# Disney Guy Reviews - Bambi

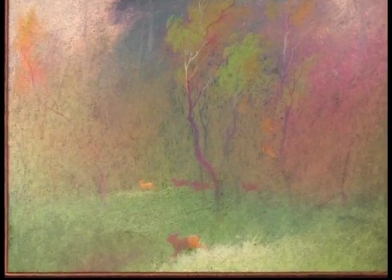Walt decided that this was exactly what the backgrounds of Mammy needed, and what resulted was a stylized interpretation of a forest with a detailed foreground where the action took place,
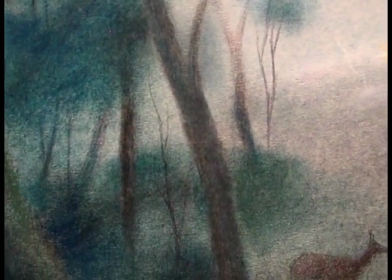and an impressionistic background to help direct the audience's attention where it needed to be. And as for Wong, he actually got promoted to the lead artist on Bambi. I bet you every animator in the office was rushing to walk with their personal paintings after that one.
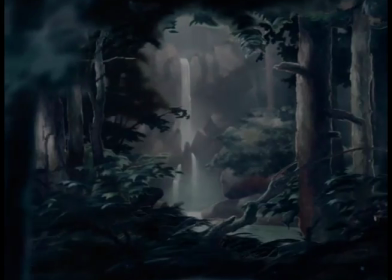The multi-plane camera returned in full force, helping to add depth to the forest and make the audience feel like they were actually in the woods.
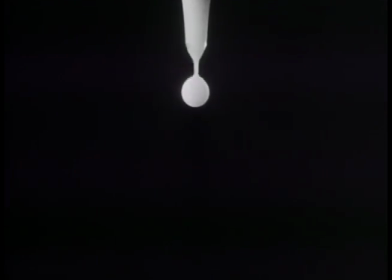Various effects were employed as well to help create realistic looking weather, like using corn flakes for snow.
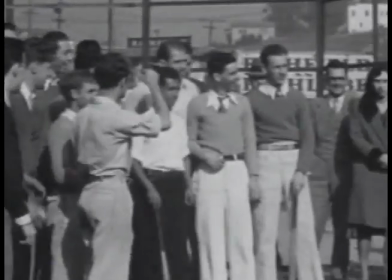But possibly the biggest advancement in animation during Bambi's development wasn't an effect or even a drawing, but an animator themself.
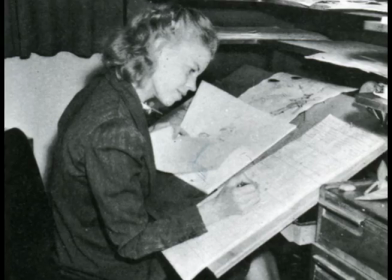Rhettus Scott, a woman, actually animated the vicious dog scene towards the end of the movie, making her the first ever woman animator at Disney. But wait, I thought that Meryl Streep told me that Walt Disney was a sexist bigot, and yet he had a woman as an animator on a project as big as Bambi? In 1940?
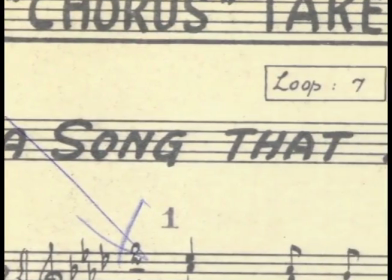Hmm... The music in Bambi was also done in a unique way compared to the previous Disney features.
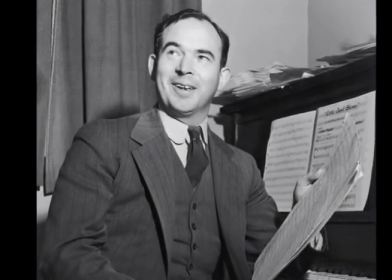Frank Churchill returned to compose the music, this time joined by Edward Plumb to give the music a mix of both simple and classical styles.
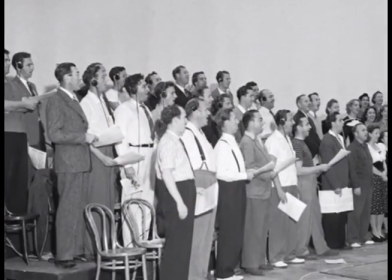With Fantasia still fresh in their minds, the sound effects for things such as wind were done using instruments and vocals, as opposed to in a traditional sound factory.
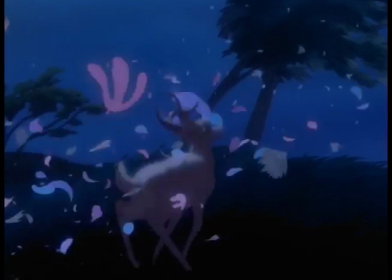And the songs were all sung off-camera by non-characters as a way to advance the plot, a huge shift from movies like Snow White.
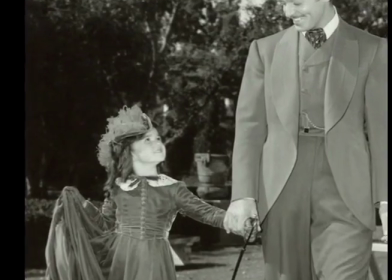As for the voice actors, young children who weren't necessarily child stars or even actors were brought in to give the characters more authentic, sincere voices. In fact, Donnie Dunnigan was brought in just to be a character reference for Bambi before Walt decided to give him the voice as well.
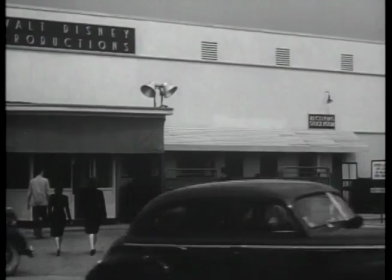You talk about your promotions. Unfortunately, it wasn't all good times at the Disney Studios during Bambi's production.
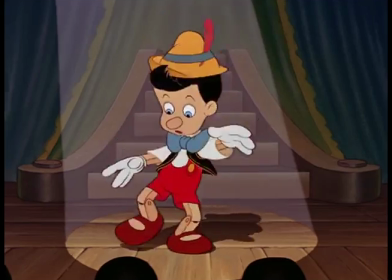While Bambi was being made, three features were released, Pinocchio, Fantasia, and Dumbo, and two of those were financial flops.
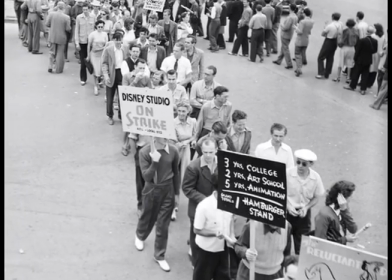There was a bitter animator strike that happened in May of 1941,
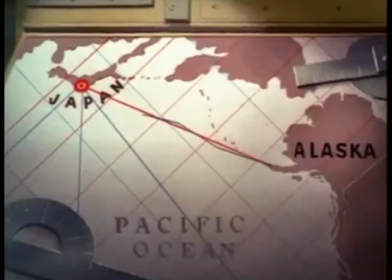America entered World War to in December of 1941, taking away many of Walt's animators, and in 1939,
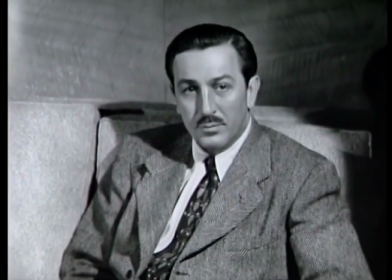with funds tight, Walt again needed to convince the bank to give him a loan or Bambi wouldn't even happen.
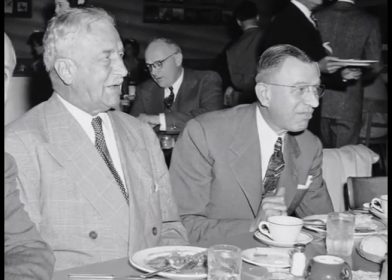Walt brought in the head of Bank of America, Amadeo Giannini, and pitched to him the story of Bambi. Luckily, Giannini enjoyed Walt's story and decided to give him a loan. Can we start taking a tally for how many times that Walt's storytelling ability saved the company from going under?
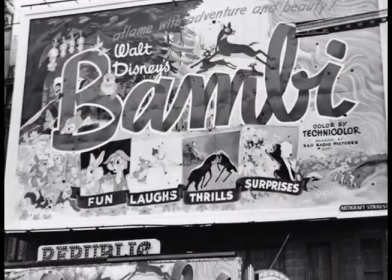I mean, it's starting to get a little absurd now. Finally, on August 13, 1942, Bambi opened in London, England.
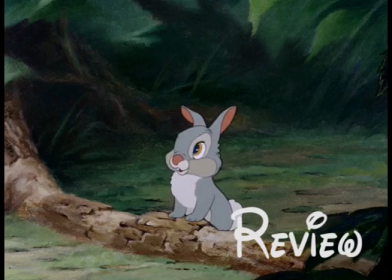I think I'll call him Bambi. Bambi! Yep, I guess I'll do alright.
Bambi was Disney's first interpretation on a recent work, so how does it hold up compared to Disney's features based on classical fairy tales?
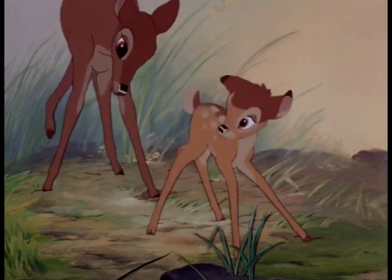Well, I will say that the main conflict can be a bit difficult to identify at times.
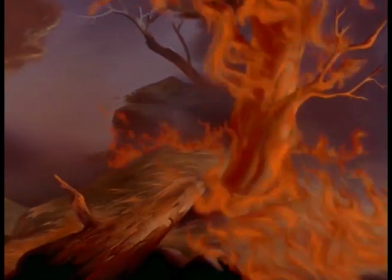Yes, the issue of man comes up every so often, but those moments tend to be fleeting and it's not like it's a constant issue that they're trying to work to overcome.
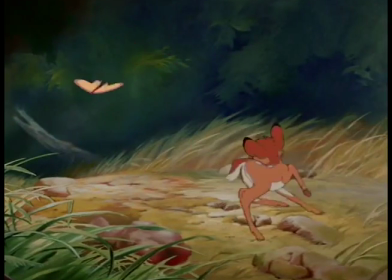That being said, the plot never feels like it's plodding along.
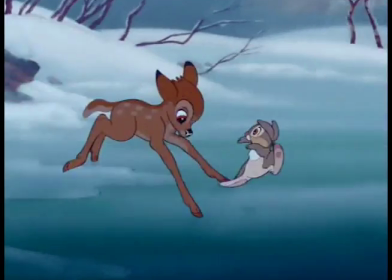Something about watching Bambi explore something new in the forest for every season is enough to keep me interested and that's quite a feat when you factor in how little dialogue this movie has.
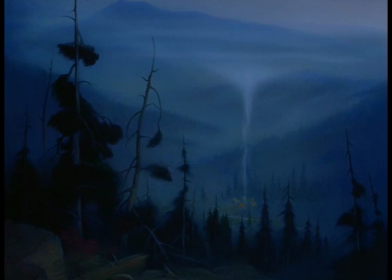And I gotta say, I agree with the decision to never show man.
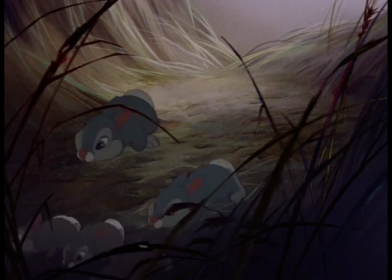I think it makes him far more threatening and it really helps keep you in the perspective of the animals and seeing how man affects them, which I think is what the writers wanted you to see. And while we're on the topic of man, everybody remembers the scene where Bambi's mother dies, but check this scene out from later in the movie.
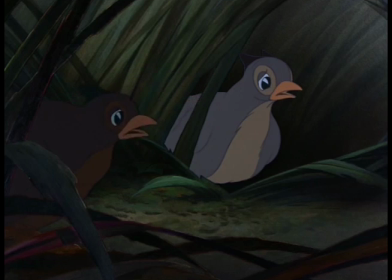He's coming closer. He's calm. Don't get excited. We'd better fly.
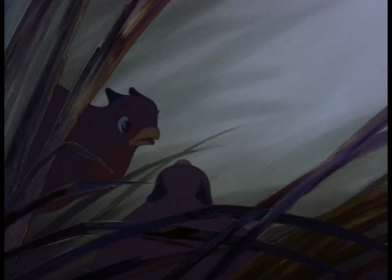No. No, don't fly. Whatever you do, don't fly. He's almost here.
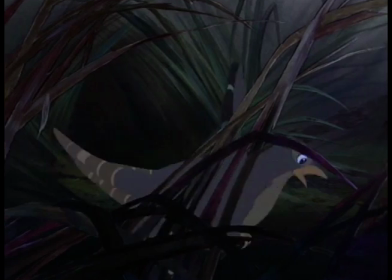I can't stand it any longer.
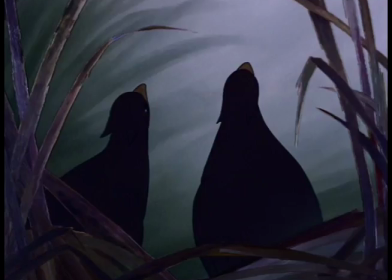I'm sorry. but that one is way worse in my opinion. Bambi really is a beautiful movie though.
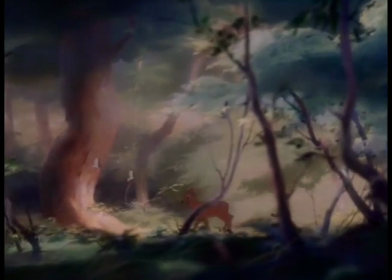They strive for realism on the animals and I definitely think they got it.
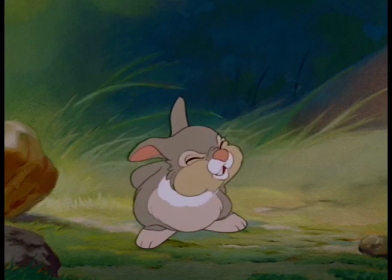Just seeing things like Thumper's little nose twitch is a little detail but it goes a long way in making you believe in the animals.